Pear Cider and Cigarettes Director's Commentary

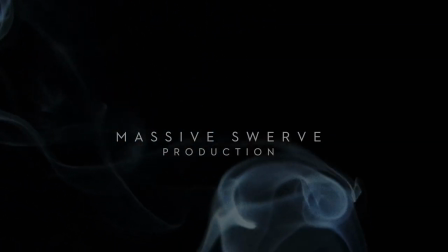So this, you know, the credits, it's a co-production with Passion Pictures. I've known these guys for a long time.
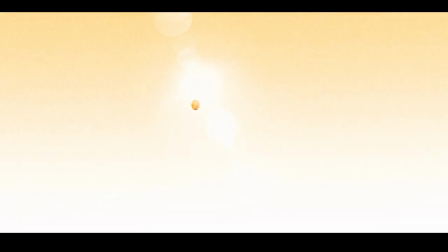And in fact, there was one point where early on I was having a meeting with Andrew Ruman from Passion Pitchers,
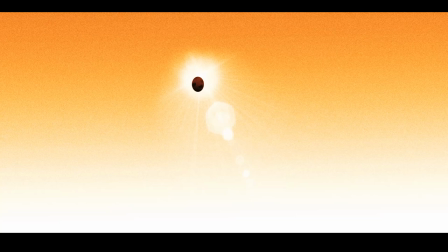and I didn't have this whole sequence coming up here, this whole sort of flashback sequence where I'm talking about, you know, techno throwing balls and kicking balls and, you know, the effect that he had on me when I was a kid.
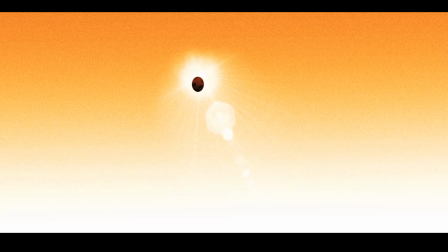But he thought, you know, it'd be good to sort of be able to, you know, pump up the emotional level a little bit, And especially if you could sort of put a little bit more, give us a bit more information about your relationship with Techno when he was a kid. That was Andrew's suggestion.
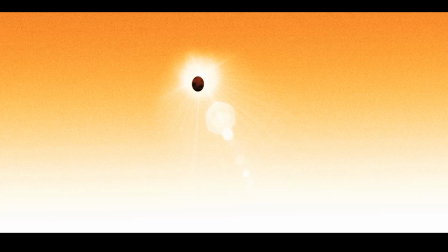And so I was a little reluctant to add scenes to the film just for the purpose of making, you know, a better movie. It was kind of opposed to my thinking about how I wanted to tell the story. But there was a point where I was sitting here, and I was thinking about what Andrew was saying.
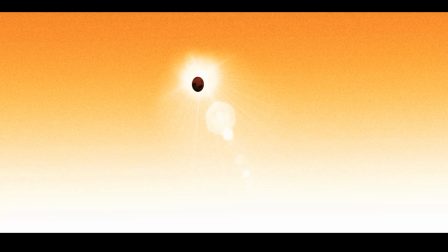And I remembered all the stuff that took place that I hadn't really thought about in years. And I just, you know, unscripted, I just picked up the microphone, and I started recalling events off the top of my head. And so that's where this whole sequence came from.
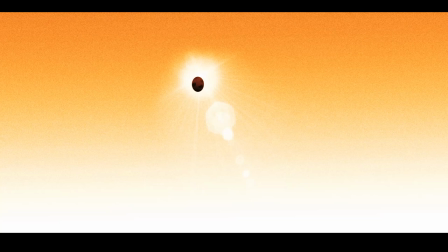And I'm just so happy that Andrew gave me that suggestion early on, because this is really kind of my favorite part of the movie.
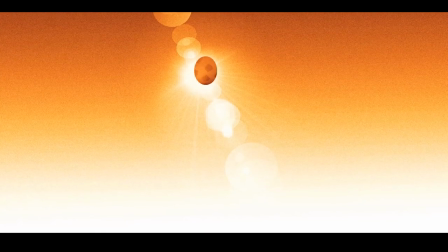A little bit like the deer hunter, I suppose. I kind of, I wanted to establish some good times early on,
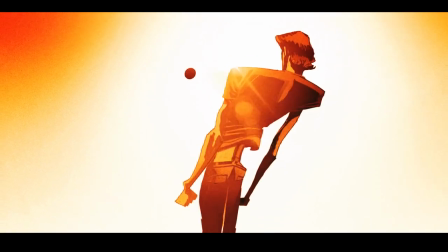just before things go real bad later, just so it feels like something's lost.
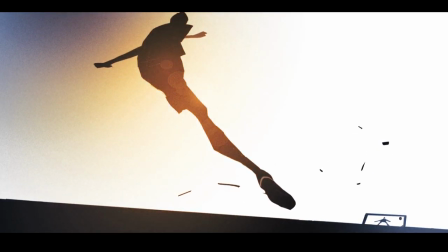And so this whole sequence here with, you know,
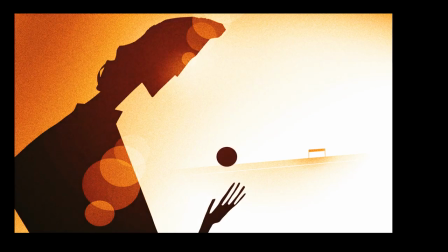it's kind of bathed in sunlight and golden light. And that's precisely the way I wanted it. I wanted this particular sequence to be, you know, like the light of summer.
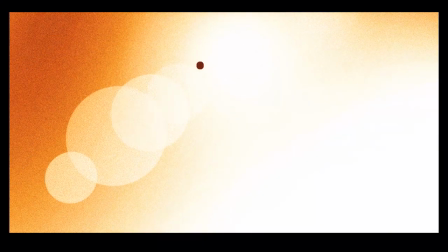You know, the way you might, you know, imagine, you know, your youth.
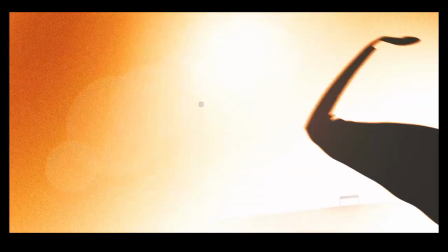Because, yeah, it was fun as hell. It was fun as hell.
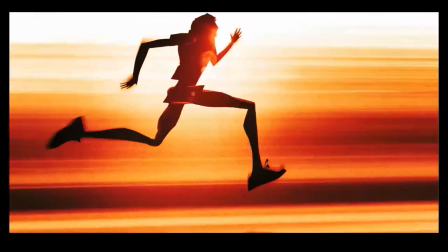But it's true. Holy crap, techno was fast. He showed up to our school, and he was skinny as all hell.
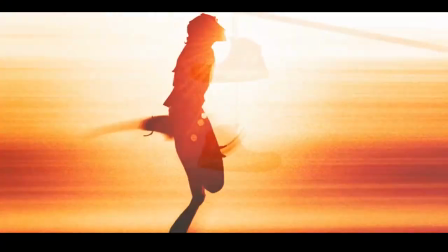You know, he hadn't quite filled out yet, but, man, when he ran, he, it was incredible, really.
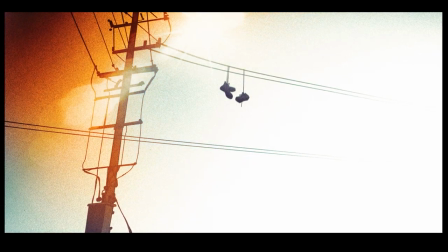And, you know, he played all these sports. He played hockey and basketball, not basketball, but baseball and everything.
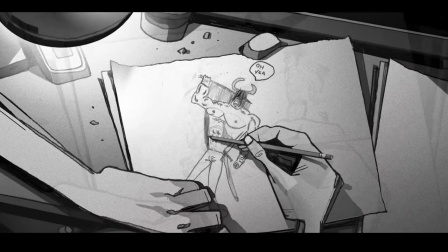Yeah, I dug up some old drawings from my mom's house. you know, the earliest drawings,
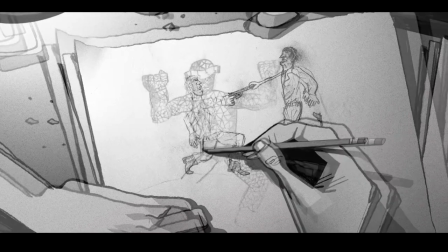and I decided to put them right into the film, which I thought was kind of a cool touch.
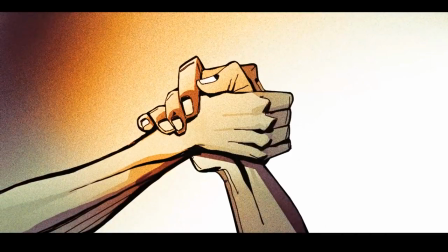You know, I, these were probably from when I was like four or five years old, and so
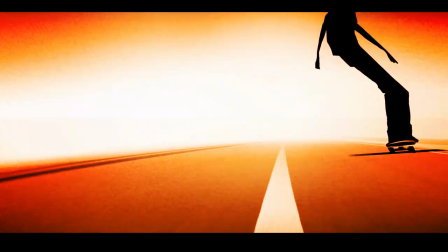yeah, we used to skateboard through these streets of Vancouver, you know, through West Vancouver and North Shore,
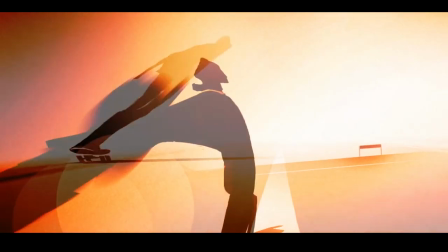and it's just great streets for skateboarding, and yeah,
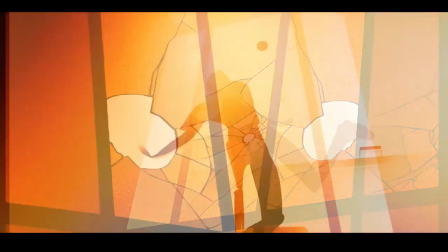so techno and i were at the the school and he uh he really did go berserk he
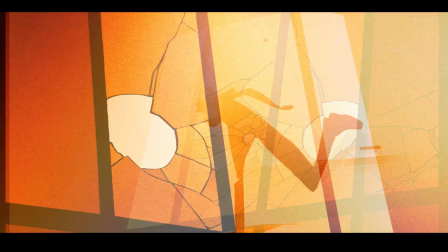he broke about 20 windows at the school like i say in the in the movie here we're so dumb we just we just stayed at the school you know i think one of the neighbors at the school probably heard all this all this glass breaking we just casually walked
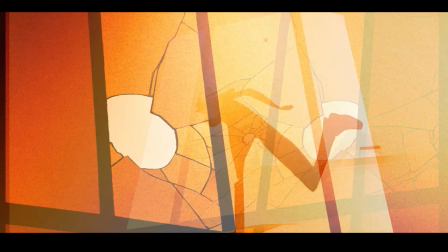home afterwards if we were a bit smarter you know we would have taken an alternate route but we just took all the like the the normal streets home
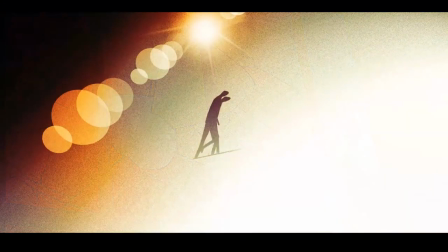So it really wasn't hard to sort of track us down. I'm sure the neighbors sort of got a description of us too.
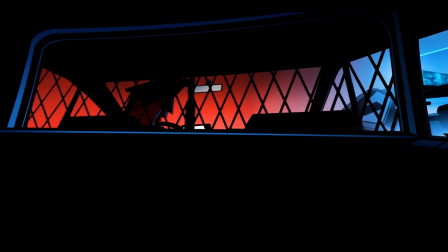So, you know, this life of crime was new to us, so we hadn't really thought it out too well.
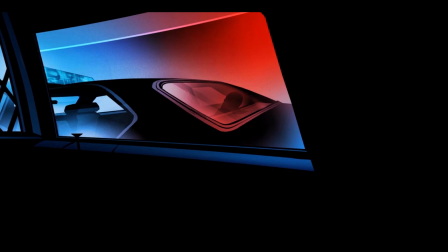And it must have been pretty funny. My mom, you know, at the beginning of the evening, I said, okay, I'm going to go out with my friend Techno. And I walk out with my tennis racket. And about an hour later, I come back home in a police car.
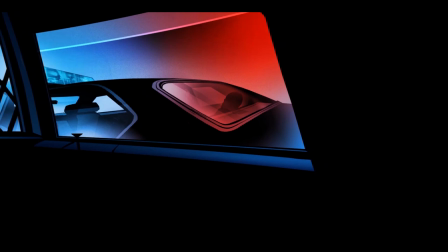So that actually really was the first time I went out with Techno there. We started hanging around. If you notice in one of these points where the light comes up,
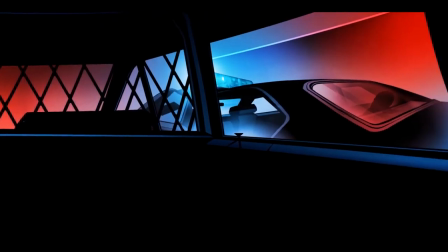I'm looking over at the police car,
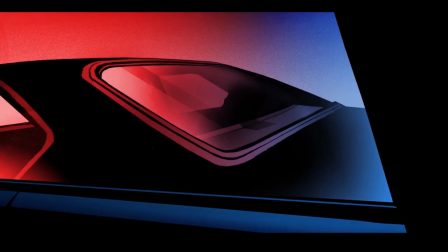and you can see techno as a child and then i thought it would be cool if if during one of the lights
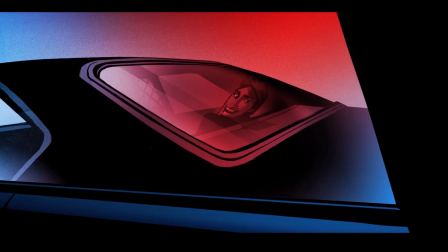the second one here you see that he's grown into an adolescent there and that this all takes place within within the flashing lights of the police car because this was a uh something that would that would continue
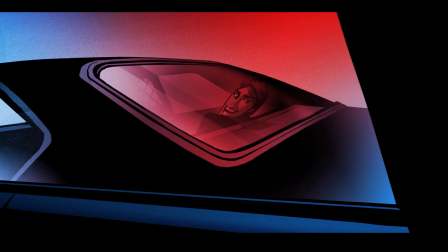for for techno is is he spent a lot of the time in the back of police cars.
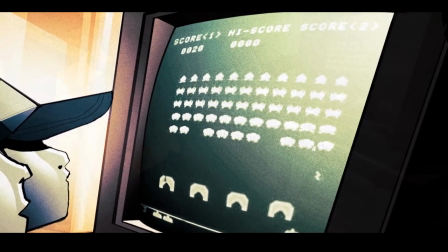I remember being, uh, you know, a kid and we were over at, uh, Techno's girlfriend's house and, uh,
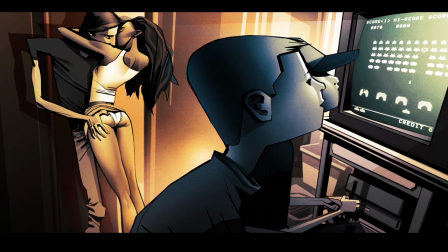they were always making out and, uh, we were always just doing our kid stuff. And, uh, he kind of moved her around. So her, her rear end was facing the room and then he lifted up her,
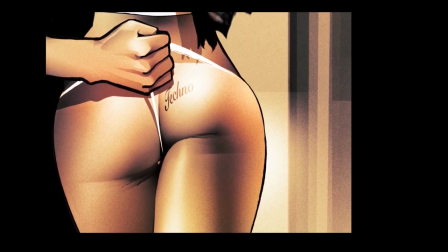sort of gave her a wedgie with the underwear and kind of exposed her ass cheeks. That imagery just kind of sizzled into my imagination. And so I just remember that so clearly.
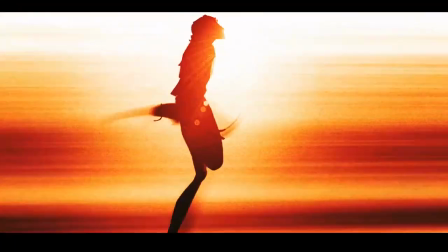Anyways, so this clearly marks the end of the good times in this film.
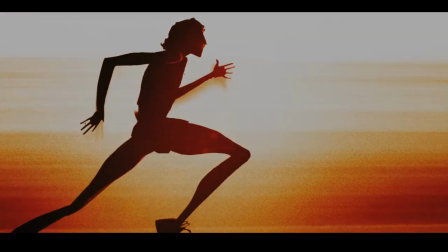and this next sequence is kind of
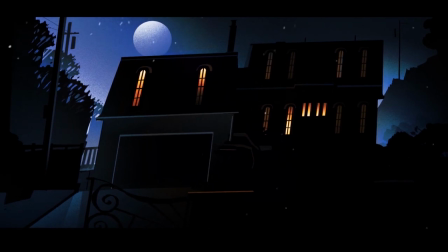it's all about whereas that last sequence was all about sunlight and
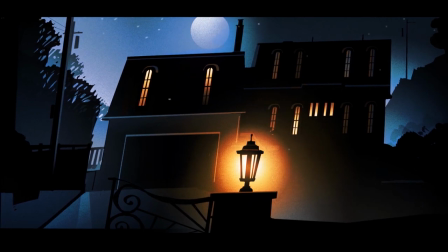the good part of youth this is kind of where things start to take a little turn and it's mostly in contrast to that last sequence it's mostly night time shots and so this sequence is kind of addressing you know the other side of techno which is
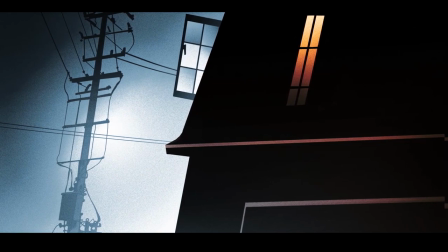I don't think techno slept very much because he spent a lot of time sort of roaming the neighborhoods
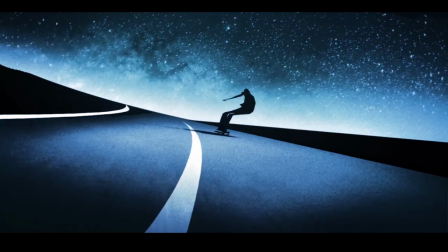then he'd have to get back home in time for hockey and then get to school
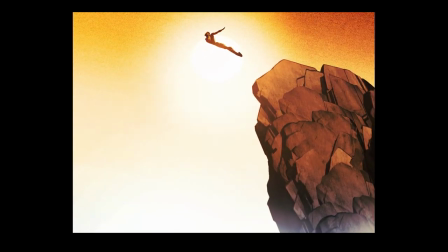so you know I keep coming
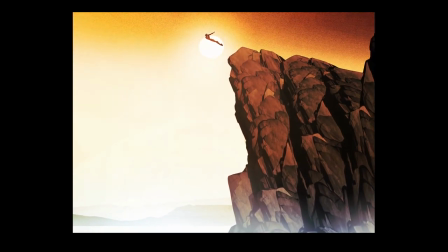back to this idea of him diving off the cliff at Lighthouse Park motherfucker was crazy
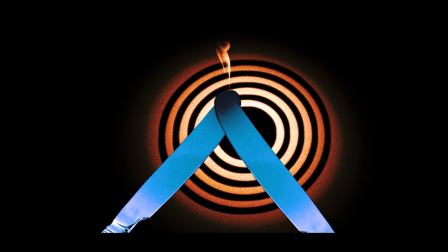so I don't know if you guys did this but we used to smoke hash with hot knives on the stove that's kind of a little homage to the kind of, because every time you used to go to someone's house
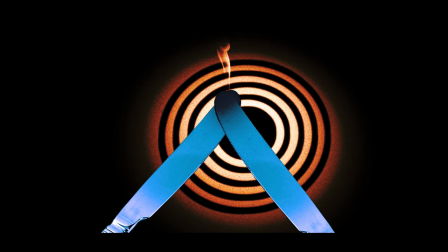and you'd look through their cutlery drawer, the knives would always be burnt at the end, which was kind of funny my buddy Paul He fucking took his parents' good cutlery, like the gold stuff. He started hot knifing with the good cutlery. These fucking kids are stupid, man.
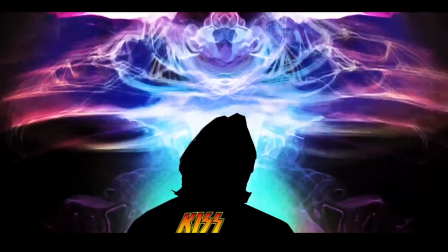So this is my, you know, the rock and roll T-shirt sequence. You know, these are all T-shirts that Techno would have had. kind of